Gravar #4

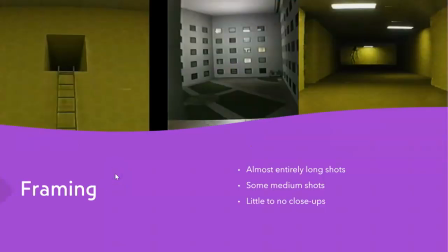[0:00]
So we chose The Backrooms by Kane Pixels. The framing of the backrooms, they use almost entirely long shots to kind of depict how large and spacious the backrooms are and how much there is for him to
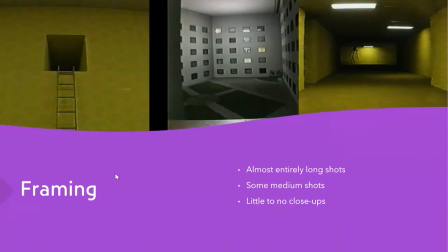[0:18]
kind of experience. There are a lot of medium shots as well. Um, when he, for example, goes into a new room, discovers something new. Um, but then again, because there's no people in the shots, it makes them seem longer than they really are.
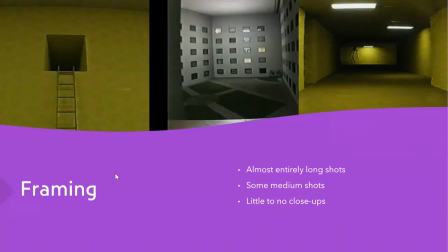[0:37]
And then there are little to no close-ups at all in the entire film.
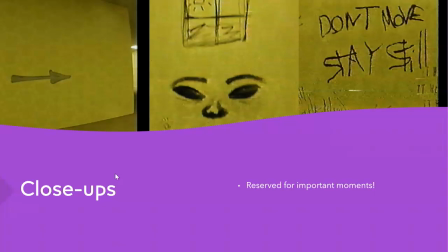[0:43]
But when there are, they are primarily reserved for the very important moments when he when something big happens and is the scary part or something.
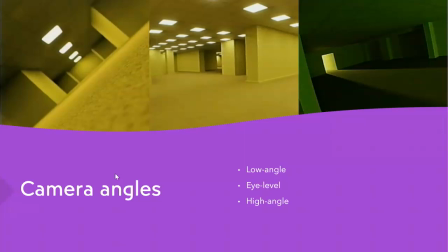[0:57]
Yes, and there are the camera angles where they make use of low angle, eye level, and high angles. The low angle is mainly in the beginning when he falls into this place to show that what the character actually feels,
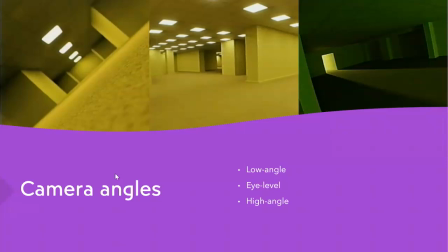[1:15]
which is being very small, and he's not really familiar with this place that seems very large. And then it makes it over to eye level, and giving the feeling that he's becoming more known with the place he's in,
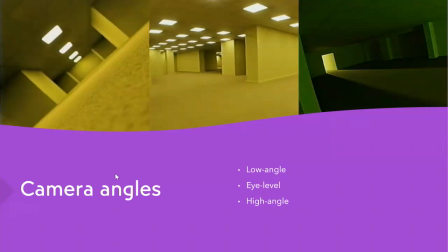[1:35]
uh, and not as scared or feeling as small as he did in the beginning. And then at the last angle that is used at this high angle, which he made use of mainly exploring,
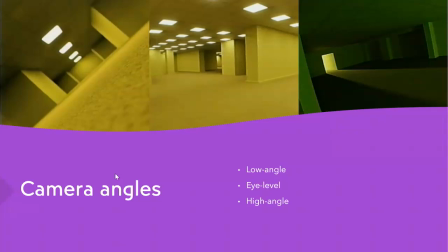[1:54]
again, giving a more feeling that he's become more experienced with the place that he's in.
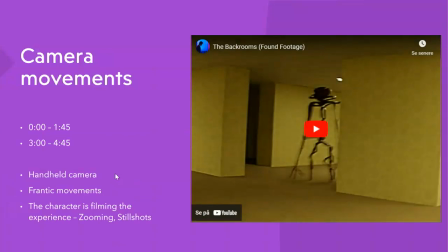[2:02]
And then there's the camera movements, um, which through the entire thing there's used handheld cameras and very frantic movements, giving a big feeling of it being a person filming what is happening around them,
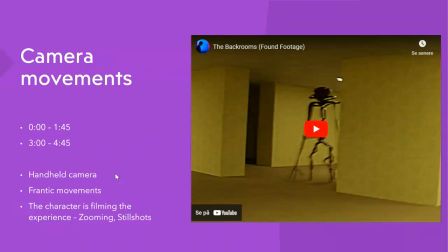[2:22]
instead of the static camera, which will give the feeling that it's being filmed like a movie, making it seem more real, helping build more suspense and using more horror elements.
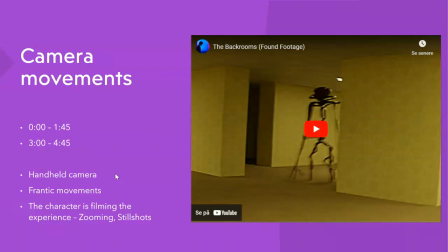[2:42]
Uh, the way the character films is using zooming and a lot of mainly zooming and a lot of still shots. And then there's the editing. The editing makes it seem like found footage,
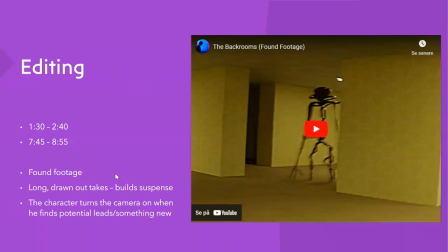[3:00]
like someone found the footage from a camera that was lost somewhere. Uh, because it makes use of these long, drawn out takes. Like they didn't really edit the footage, which helps build suspense because you don't know what is going to happen.
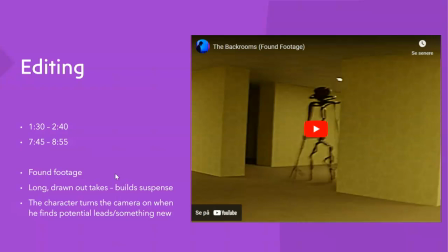[3:18]
And since the footage is there, it's probably plays a part of the story. And then when the cuts happen, it is the character turning the camera on and off when he finds potential leads or something that plays a part of the story.
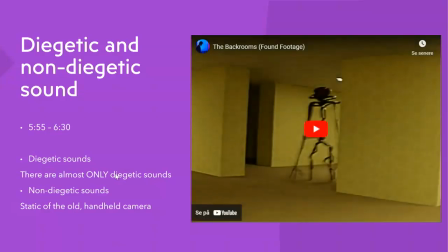[3:40]
Yes. Then we have the diegetic and non-diegetic sounds. There are almost only diegetic sounds. Um, because again, this is found footage. The character dies.
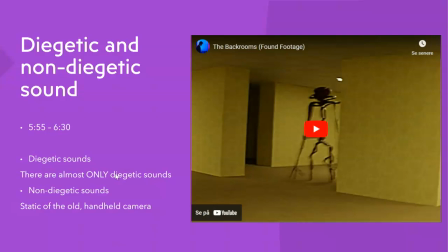[3:53]
He doesn't really have time to put anything in, and there is no corruption in the footage or anything like that. So there's almost only diegetic sounds.
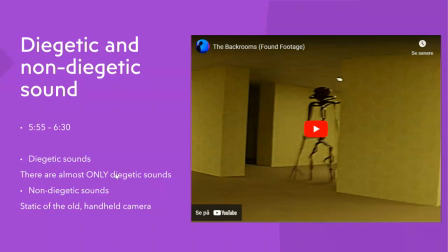[4:04]
Um, but there is one non-diegetic sound, and that's just the static of the old camera. Um, it's both visual and auditory, uh,
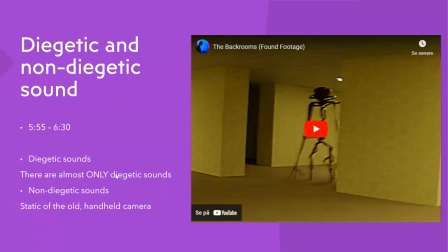[4:22]
because the old camera has bad quality, and you can just hear static in the entire video. And every single time the monster, the one on the thumbnail, comes up, the static gets louder and louder.
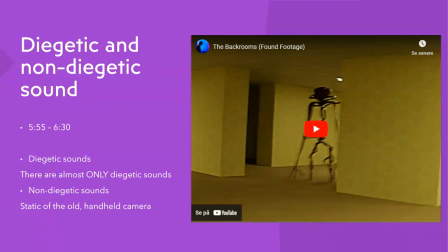[4:38]
Maybe because it disrupts the camera or something. Then we have the lighting and color.
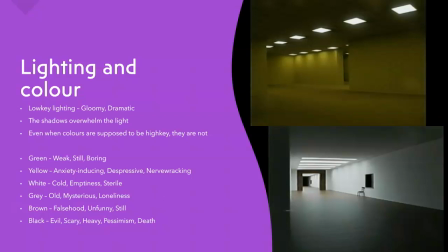[4:46]
Um, it's low-key lighting. So it's gloomy and dramatic. You can see it on the pictures. The shadows overwhelm the light. So even when the colors are supposed to be high key, like yellow and white and blue. They're not.
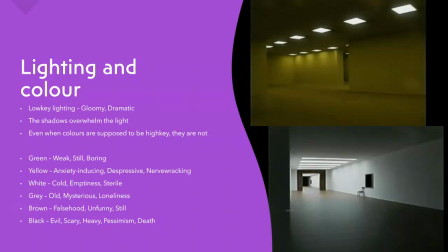[5:05]
As for color symbolism, we have green in certain cases, which means weak or still or boring. Um, the back rooms are empty, apart from basically only him and this monster.
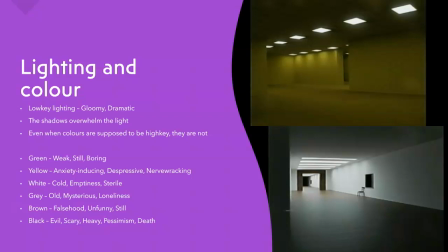[5:20]
So, I mean, there's no one there. It's untouched. It's also quite boring because the rooms are all basically empty. And the weak uh, part of green just represents how helpless he is.
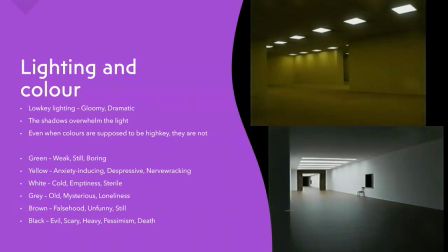[5:36]
Then we have yellow, anxiety inducing, depressive and nerve-wracking, um, which is, I mean, that fits quite well. You get anxious, you don't know what's around the corner. Depressive because there's no one else there, and you're nervous.
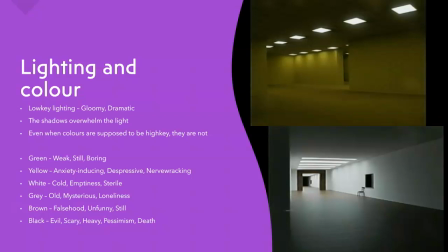[5:54]
White, in the picture below, means it's cold, uh, it's empty, and it's sterile, because there are sections of the back rooms that are office-like, so it seems very artificial.
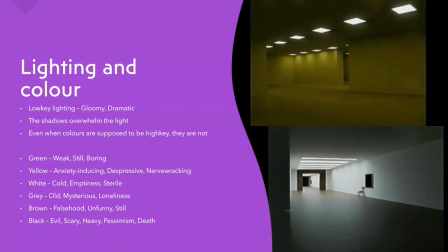[6:13]
Gray, it's old, and it's mysterious because he doesn't know how he got there, and it seems like it's been there for a long time. Brown is falsehood, unfunny, which is like, how the hell did he get here?
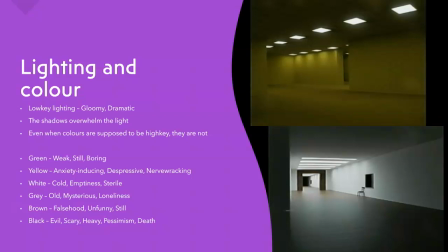[6:31]
And there's not really anything funny about being there. Then we have black, which is evil, scary, heavy, pessimism, and death. And I mean, the back rooms are most definitely evil because he ends up dying there, which explains the death as well. It's scary. It is heavy because he doesn't know how to get out.
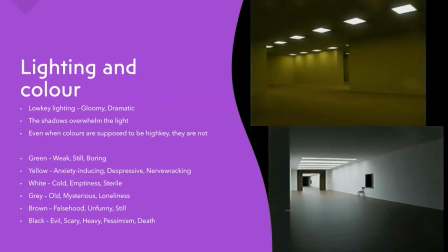[6:49]
And the pessimism is because, I mean, I don't think he thinks he can get out.
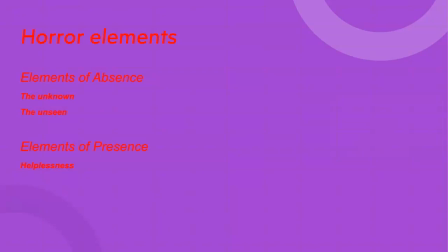[6:57]
We have the horror elements. In the elements of absence, we have the unknown and the unseen. The unknown is because of he just drops in here. He doesn't know how he got here.
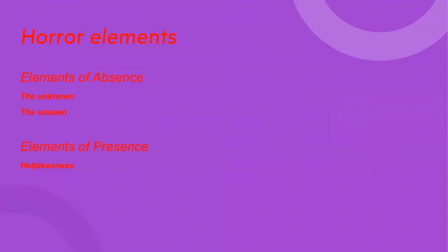[7:12]
And the only way he can find a way out is to explore and possibly put himself in danger. And then we have the unseen, because he doesn't know this place, and a lot of the places are very dark. There's a lot of shadows and a lot of walls that block his view.
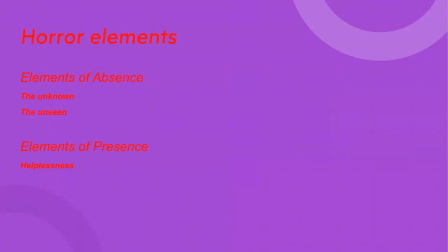[7:29]
He doesn't know what's around the corner, so what he doesn't see scares him. And then we have the elements of a presence when this monster actually does pop up and there's no one else there, and he doesn't know how to get out, and it's endless. He feels helpless because he doesn't think there's a way out.
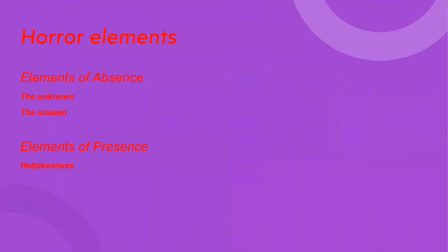[7:48]
So it's, oh,